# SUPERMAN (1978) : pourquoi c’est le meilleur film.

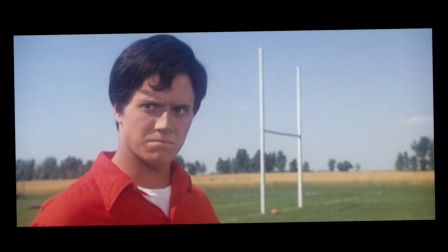Et c'est bien dans ce film que l'on ressent le plus l'isolement du personnage et son sens du sacrifice.
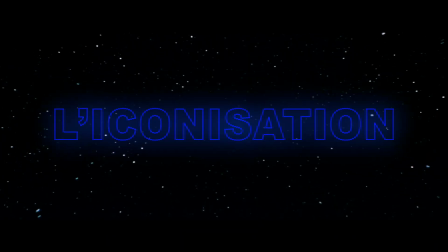Cinquième point, l'iconisation. Dans un comic book movie, on arrive toujours à cette fameuse scène qui révèle enfin le super-héros aux yeux du monde et aux spectateurs à travers un moment héroïque et iconique. C'est souvent un moment pivot et des plus marquants dans ce genre de film.
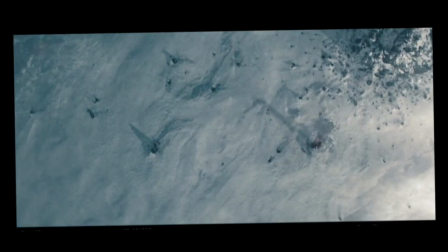Dans Man of Steel, cette scène apparaît lorsque Superman s'envole pour la première fois, histoire de faire un petit tour d'horizon de ses capacités.
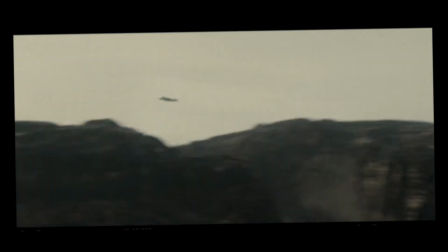La scène est prenante et portée par la musique de Hans Zimmer, mais sans véritable enjeu.
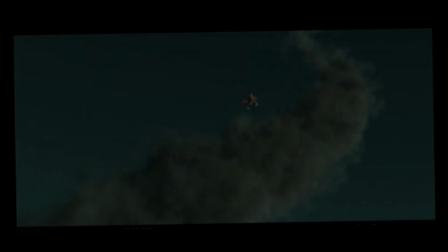Dans Superman Return, c'est lorsque le héros sauve Loïs d'un crash d'avion.
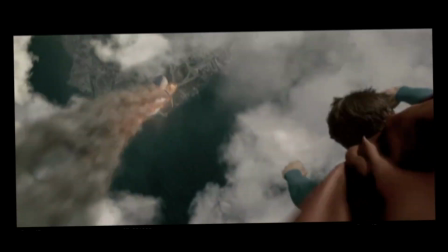La scène est extrêmement bien faite, et cette fois-ci avec un enjeu fort, mais avouons-le, elle n'est ni plus ni moins qu'une redite de la scène de l'hélicoptère du premier Superman,
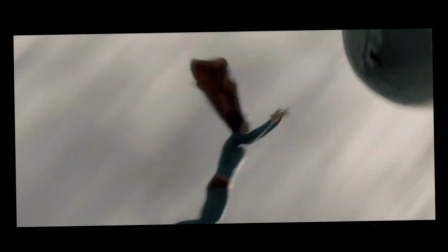avec plus de moyens et plus de démesures. Pour moi, aucune suite, remake ou reboot, n'a su recréer une scène aussi galvanisante que le sauvetage de Lois dans le premier Superman. Cette adrénaline, ce sentiment d'urgence qui s'intensifie de plus en plus, l'effervescence de la rue,
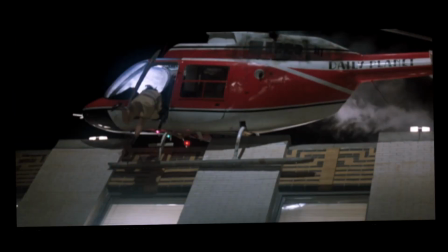des policiers, des pompiers, toute la ville mobilisée et concernée par le danger qui est en train de se produire,
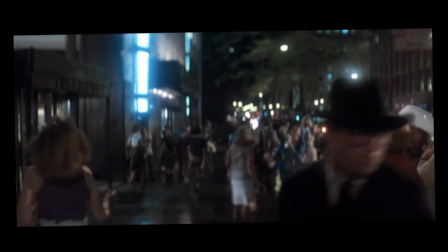donne à la scène un enjeu dramatique très fort.
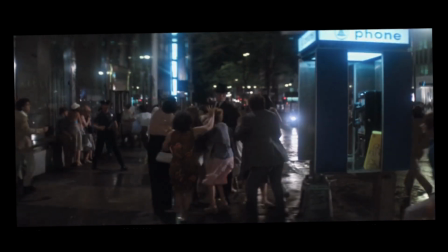Les fameuses notes en crescendo de John Williams font monter l'attention pour nous emmener vers la délivrance du thème principal
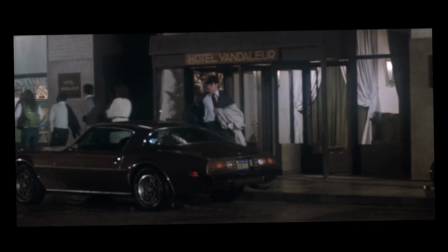au moment où le héros dévoile enfin le S sous sa chemise à travers une image devenue iconique pour l'éternité.
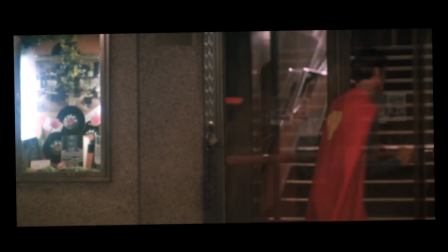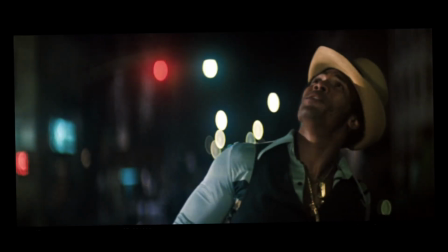Cette scène reste encore aujourd'hui des plus captivantes aussi parce que Richard Donner n'oublie pas cet élément si important,
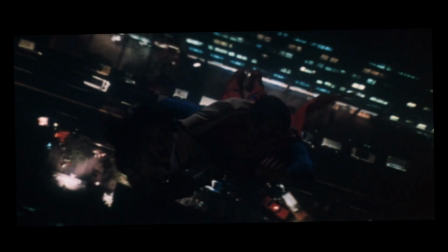adopter le point de vue de genre ordinaire face au caractère extraordinaire de la situation. En filmant la liesse de ses badauds émerveillés, le réalisateur magnifie l'exploit héroïque de son personnage et parvient à communiquer au spectateur une émotion qui le galvanise immédiatement.
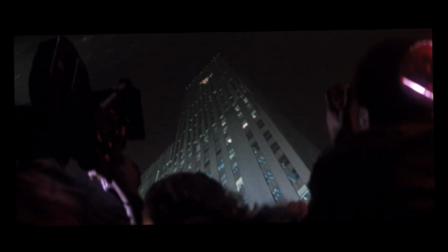Une approche que nous n'avons plus trop retrouvée dans les autres films, notamment la dernière demi-heure de Man Hostile qui fait dérouler le combat entre le super-héros et son ennemi dans un
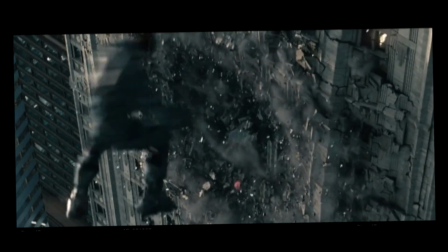festival d'effets spéciaux numériques et de destruction pornographique au milieu d'un environnement urbain vidé de ses habitants.
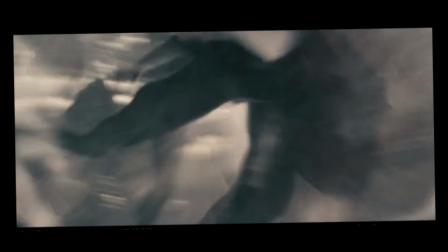Ce qui a pour résultat de vider également les enjeux de la scène et par là même amoindrir l'implication du spectateur.
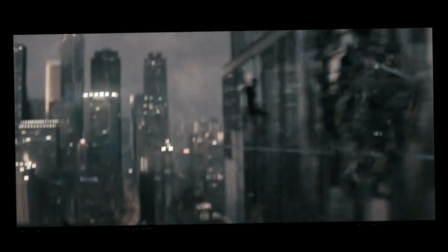Oui, il y a sûrement des personnes dans les immeubles qui sont décédées, mais on ne les voit pas, on ne les sent pas,
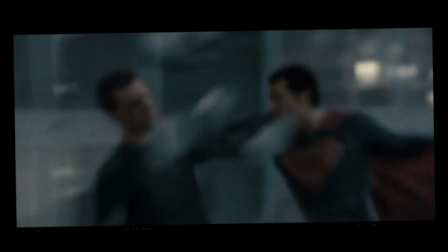on a surtout l'impression de voir deux personnages en CGI se battre sur une map de jeux vidéo,
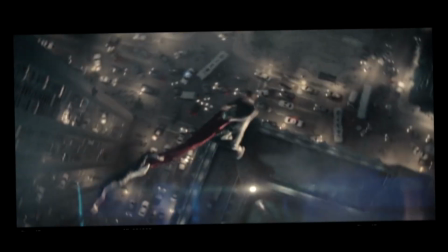et au bout de 5 minutes de bastonnade, je m'ennuie un peu.
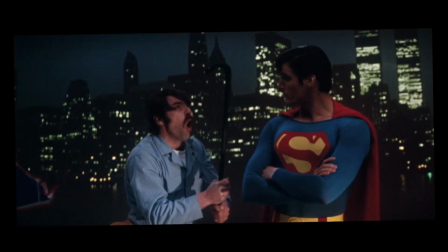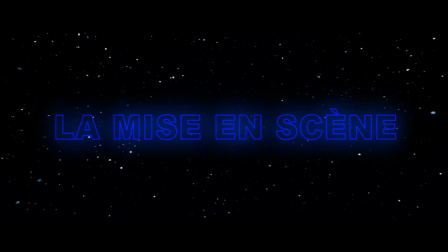Sixième point, la mise en scène. On parle ici d'un blockbuster sorti en 1978 à grand renfort d'effets spéciaux, et qui pour certains d'entre vous a sûrement très mal vieilli, pourtant, encore aujourd'hui, il se dégage de ce long métrage une certaine authenticité, voire même une certaine naïveté qui le rend toujours aussi attachant.
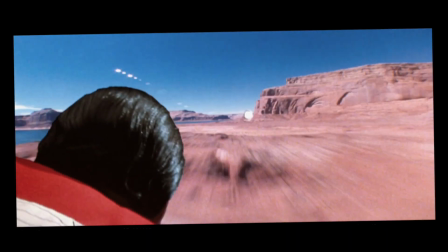Alors oui, certaines incrustations ou scènes d'action peuvent faire mal aux yeux aujourd'hui, mais elles sont sauvées par une mise en scène ancrée dans une forme de réalité qui
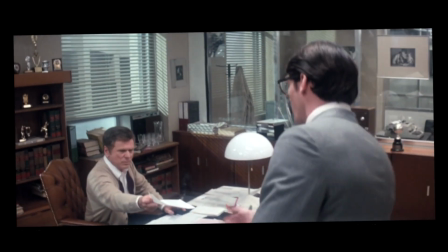prend son sujet suffisamment au sérieux pour donner à son histoire une certaine gravité.
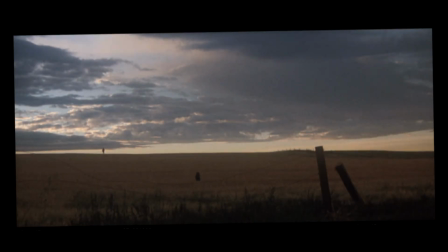Notamment toute la première partie du film qui se déroule à Smallville où la caméra de Richard Donner compose des images majestueuses dans des décors mythiques de l'Americana,
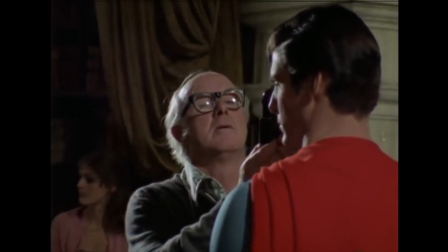rappelant des classiques de John Ford comme les Raisins de la Colère. Aidé par la magnifique lumière de Geoffrey Ensworth, très grand chef opérateur et véritable vétéran dans le métier,
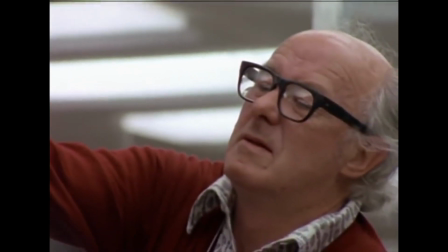puisqu'on lui doit entre autres la direction de la photographie sur 2001, l'Odyssée de l'espace,
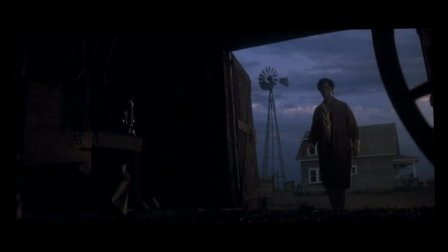Richard Donner arrive à donner à ses images de la poésie et un certain lyrisme.
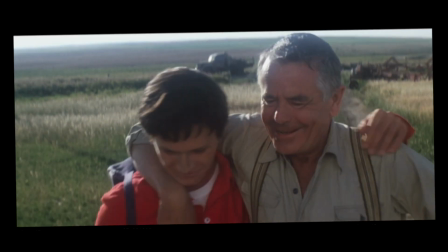Prenons la mort de Jonathan Kent par exemple, qui offre deux approches diamétralement opposées à travers deux films.
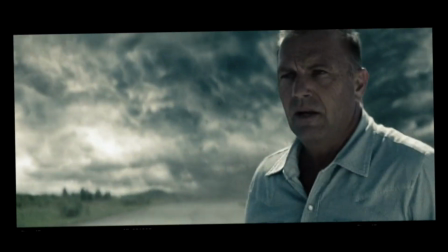Là où dans Man of Steel, elle est mise en scène à travers une approche épique à grand renfort d'effets spéciaux et de musique tonitruante,
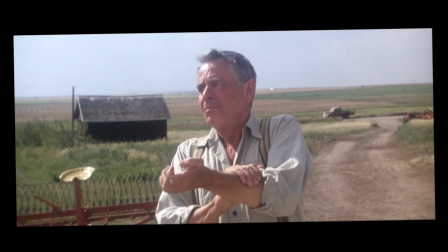dans le premier Superman, la mort est mise en scène comme une chose simple, soudaine et inéluctable.
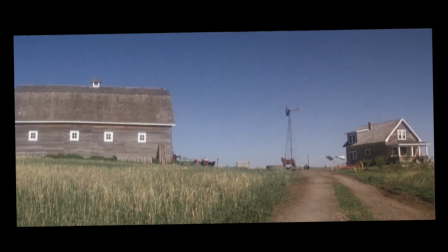Et j'avoue avoir toujours eu un petit souci avec la proposition de Man of Steel.
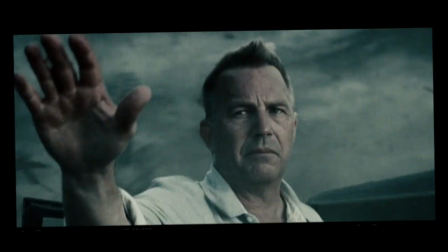Si se sacrifier pour préserver l'identité de son fils est tout à l'honneur de Jonathan Kent, j'ai en revanche beaucoup de mal à croire que Superman puisse rester sur le côté sans rien faire,
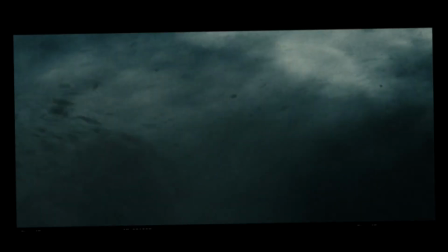à observer son père en train de mourir.